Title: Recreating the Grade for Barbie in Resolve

So there's a lot of back and forth that went into doing this tutorial, and you will know what I mean when we jump into the tutorial section.
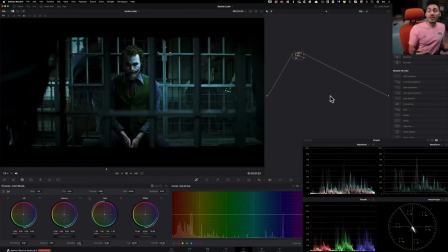So first we're gonna really go through the trailer and analyze what's really happening, and then we're gonna jump in and create the look that you saw at the beginning of the video.
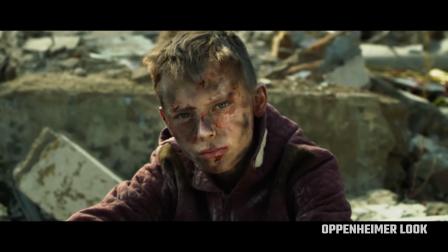And if you wanna see an Oppenheimer look, smash a thumbs up. As soon as we get 500 likes, I'm gonna drop that tutorial. Without any further ado, let's jump in. All right, so I wanted to do two tutorials, one on Barbie look, another one on Oppenheimer. And I found something very strange when I got into doing the Barbie look. And let's go through this and it'll make a lot more sense.
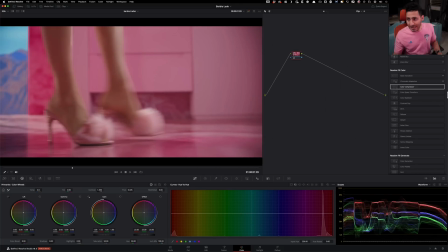So this is the first shot, okay? So let's pull up our scope so we can see what's happening. And I'm gonna move this over here. So clearly we can see that there's a lot of magenta in our entire image, right? Like look at the vector scope, look at the waveform. But what's interesting is this. Look at where everything sits.
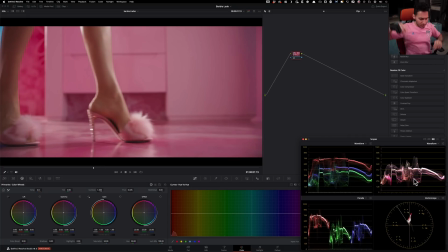So we assume that Barbie is just so pushed and out of control and lots of colors and lots of pop, but it's not really that, right? Look at like where everything is kind of living in the middle. Even if you look at the vector scope, the color is not really screaming, right?
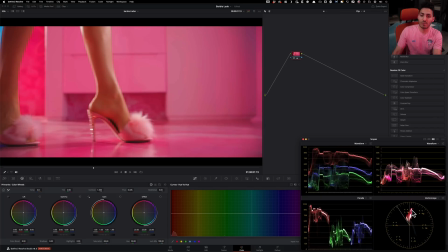Like if I were to crank the saturation and make the colors go somewhere around here, in our head, we're thinking about Barbie like that. But when you see it, it's this.
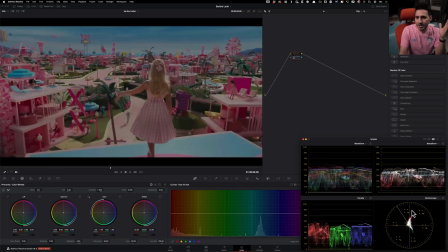So what makes it that sensation where everybody's like, do a look on Barbie because this is just so out of control.
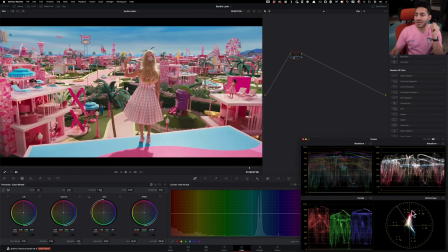It's crazy. It's clean, but so poppy. So what is it that's doing it? And what I realized very early on is that 100% of it is art direction.
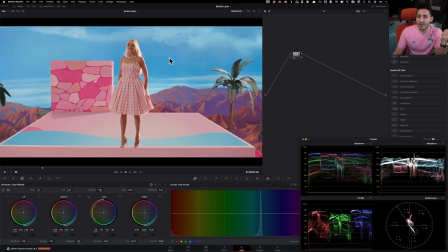Because if I were to take you on this shot right here, and if I hover over on her skin, let's select our qualifier. I'm going to hover over here and you just look at the vector scopes right here and where that circle is appearing.
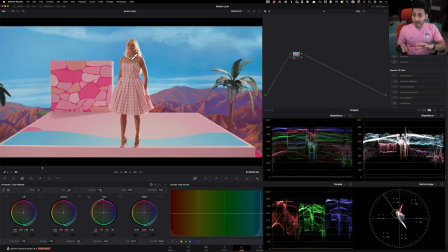The saturation in the skin tone is the same as any normal movie, okay? Or even when you convert your image from lock to Rec. 709, you're going to have probably more saturation, not less.
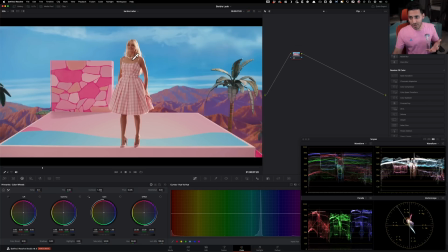What makes it so saturated and gives it that illusion that, oh my God, this thing is crazy, so clean and so saturated is right here. If I go here and look at like what this hue is or what this hue is, and all of this is either, you know, green screen or art direction, set design.
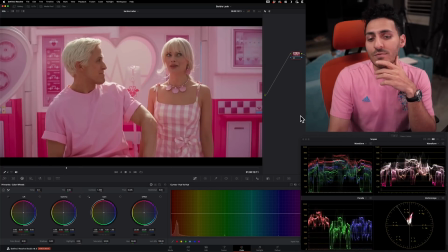That was the thing, like when I saw it, I'm like, oh my God, I can't really do a tutorial on how to get the Barbie look, but I can still do a tutorial on bringing more attention to this part of filmmaking,
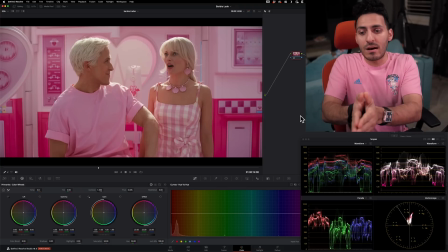especially with us colorists, like we're handed off projects and people are just like, make it look like X,
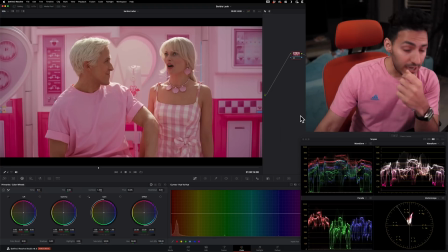Y, and Z. But what they don't understand is that all the pre-production, all the set design,
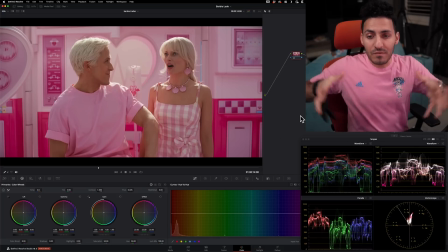art direction, costume design, makeup, everything that goes into making something is just so vital.
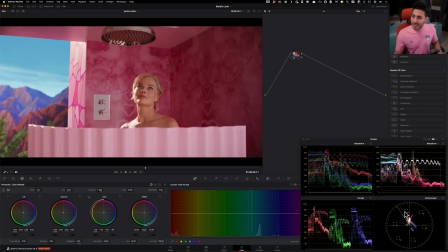This movie really lives like right here in these three quadrants. Okay, so like red, magenta, blues.
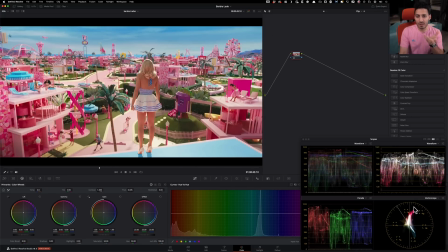That's sort of like a PSA for everybody that's like the modern day filmmaker watching this channel and these videos, that, you know, really put a lot of thought into your pre-production. And when you want a certain look, go about it a certain way to get that look.
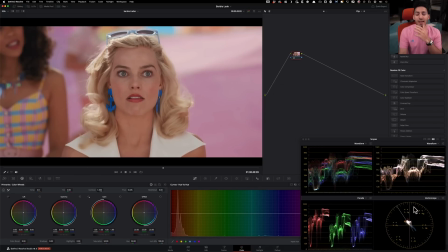And the reason why we don't see a lot of shadows is because that is not really Barbie-like. The best way to see the source of light is look at the nose and like where the shadows casted, and there is none. They're using massive sources of light, right? And it's just all even and all beautiful.
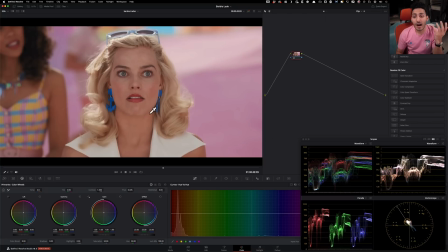So it's like there's no circles under the eyes, like nothing is looking ugly. And that's like that poppy bright Barbie look.
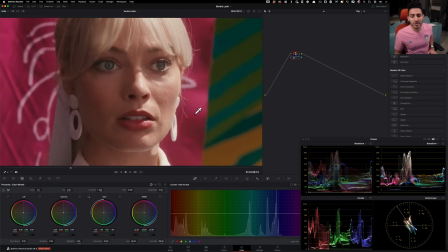Another thing that I notice is that if we just punch in and just like look at the pores on her skin, they're not really covering that up or beautifying it.
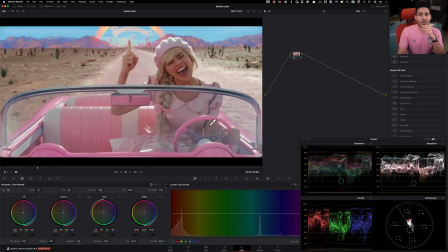They're just letting it be. And that's why you have to bring stuff in Resolve and analyze your shots.
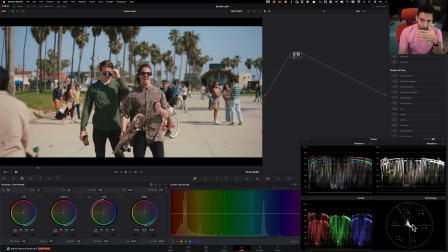Check this out, okay? That is extremely interesting. So when they come out to the real world, when I've been on Santa Monica and in LA, it looks like this. Like the colors are just exactly like what it should be. I mean, look at the waveform. There's barely any color there. Look at the vector scope. Everything is so even. Look at the parade.
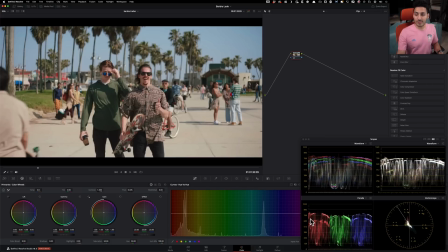It's perfectly even with the little bit of reds or just a little lifted, keeping us in that, like in these quadrants.
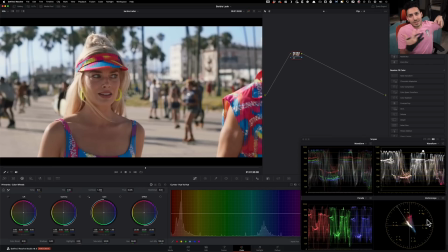They're not gonna go in teal and orange, right?